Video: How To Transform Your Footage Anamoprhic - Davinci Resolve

Today you're going to learn how to make these epic anamorphic flares. I'm also going to show you the tools on how to customize these flares to make your video stand out.
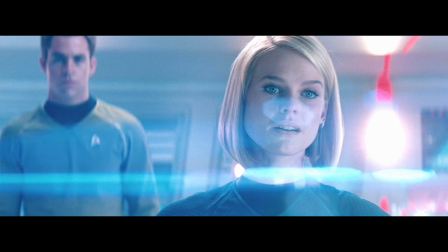8s
Anamorphic flares are super popular in sci-fi movies like Star Trek and horror films like Super 8. Now there's only three ways to really get this flare in your videos. First is by using an anamorphic lens. Second is using overlays which I personally think look like because the overlays are kind of just doing their own thing and doesn't really correlate with the lighting sources in the footage. Third way is what you're gonna learn today and And that's by using a DaVinci Resolve plugin, which actually dynamically interacts with the lighting sources in the video.
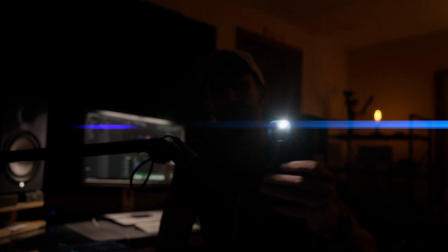32s
And one quick tip before we get started, it's really important to have lighting sources pointed directly at the camera lens as this will help the effects stand out on your video.
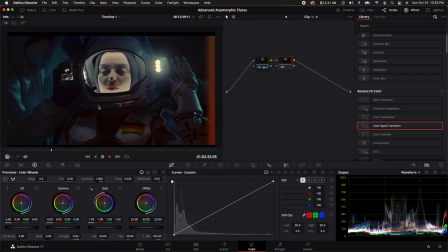41s
All right, here I have a clip and this is an astronaut with her light getting turned on. This is perfect for this type of an effect. So what you'll want to do is create a new node and come up here to the right hand side where it says effects, select effects and type in lens. and then come down to where it says lens reflections.
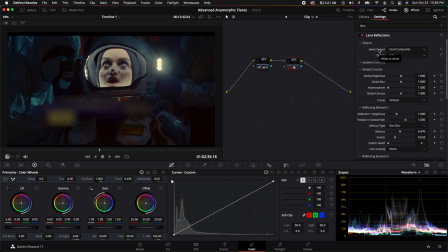59s
Go ahead and drag that on that new node. Then what you want to do is come down to where it says preset and select streaks. As you can see it creates some cool streaks but it's really basic and nothing too fancy. So what I like to do is come down here to the anamorphism and turn this up all the way.
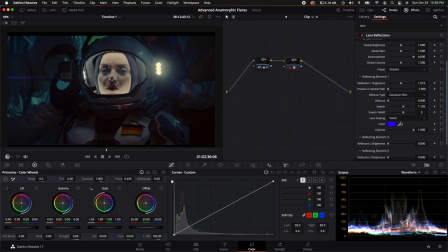78s
Then what you can do is come down here to the reflecting element number one and I'm going to select something that is a little bit more on the teal side. Now this is personal taste. You can pick whatever color you want this first flare to be, but I'm going to go ahead and select something right about there. Then I'll select OK. Then this is where it gets really fun, where it says position in optical path.
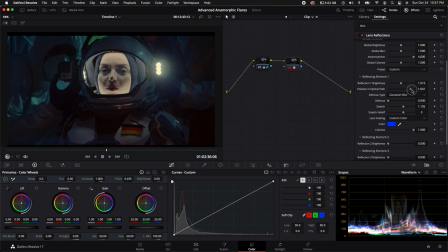97s
You can turn this up and kind of change how the flare is affecting the footage. So I'm going to just go ahead and turn this. So I'm going to turn this up to about negative 0.229. Also what What I want to do right now is just turn the brightness up all the way so I can see it really well.
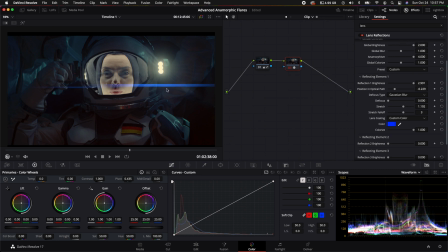116s
And if I need to, I can turn up the global brightness just to really. Then what I'll do is I'll play the clip back and see where it is. Okay, cool, cool. So the next thing I like to do is come down here to the reflecting element number two and turn up the brightness. As soon as you turn up the brightness, it will start to show you new settings for this new element.
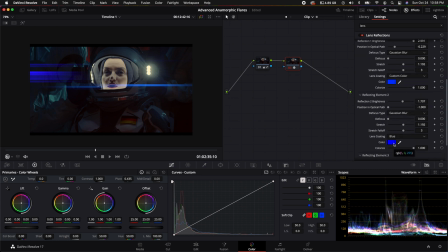136s
Then what I like to do is select the color, come down here and either pick something a little bit more tealy than the original color or even maybe go a little bit on the magenta side so i'm going to pick something like that then select okay then what i'm going to do is come down here to the stretch
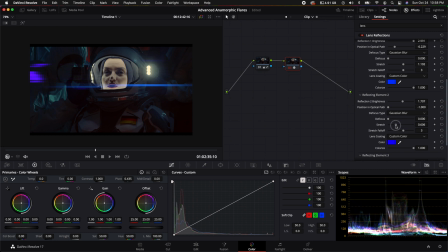154s
and i'm going to turn this down and i kind of want to just customize this to be a little bit smaller so it looks like it's kind of reflecting the smaller light sources somewhere else in the element of the lens then i'm going to select the position and optical path and kind of move that closer to the original flare that we created first.
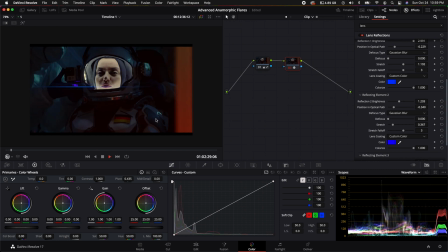172s
Now it is a little bright, so I'm going to turn it down and play the footage back and kind of just see what I think looks good. All right, that's pretty sweet. All right. If you don't want those secondary flares to stand out so much, you can also turn down the brightness.
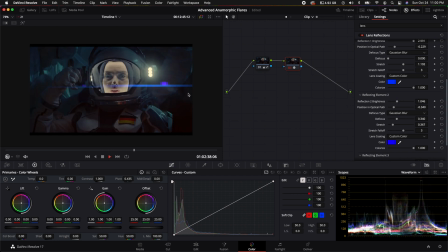189s
Now we get a look that looks like this. It looks really cool, starting to look really organic. Then if you want, you can come down here to the reflecting element number three and turn this up and as you can see by default it's orange but
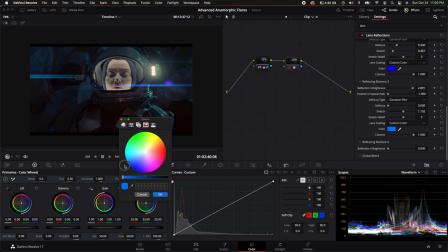200s
I'm going to select the color and I'm going to make this one a little bit more on the teal side but not too much more than the original. Then I'm going to select okay and I'm going to actually turn up the optical path and kind of maybe just put it somewhere I'm just going to put it right about there.
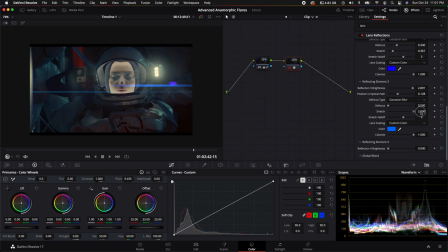219s
Then I'm also going to turn up the stretch so it goes all the way across the screen and what's really important is you can play with the optical path and kind of adjust this to kind of get your flavor of whatever you kind of want. Now what's really important is you can play with the optical path of each one of these flares that you create.
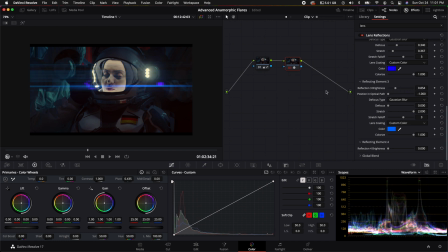235s
What I like to do is turn the brightness up all the way and then pull back on it and then that way it kind of gives it a more subtle look and you can really fine-tune the adjustments of each flare.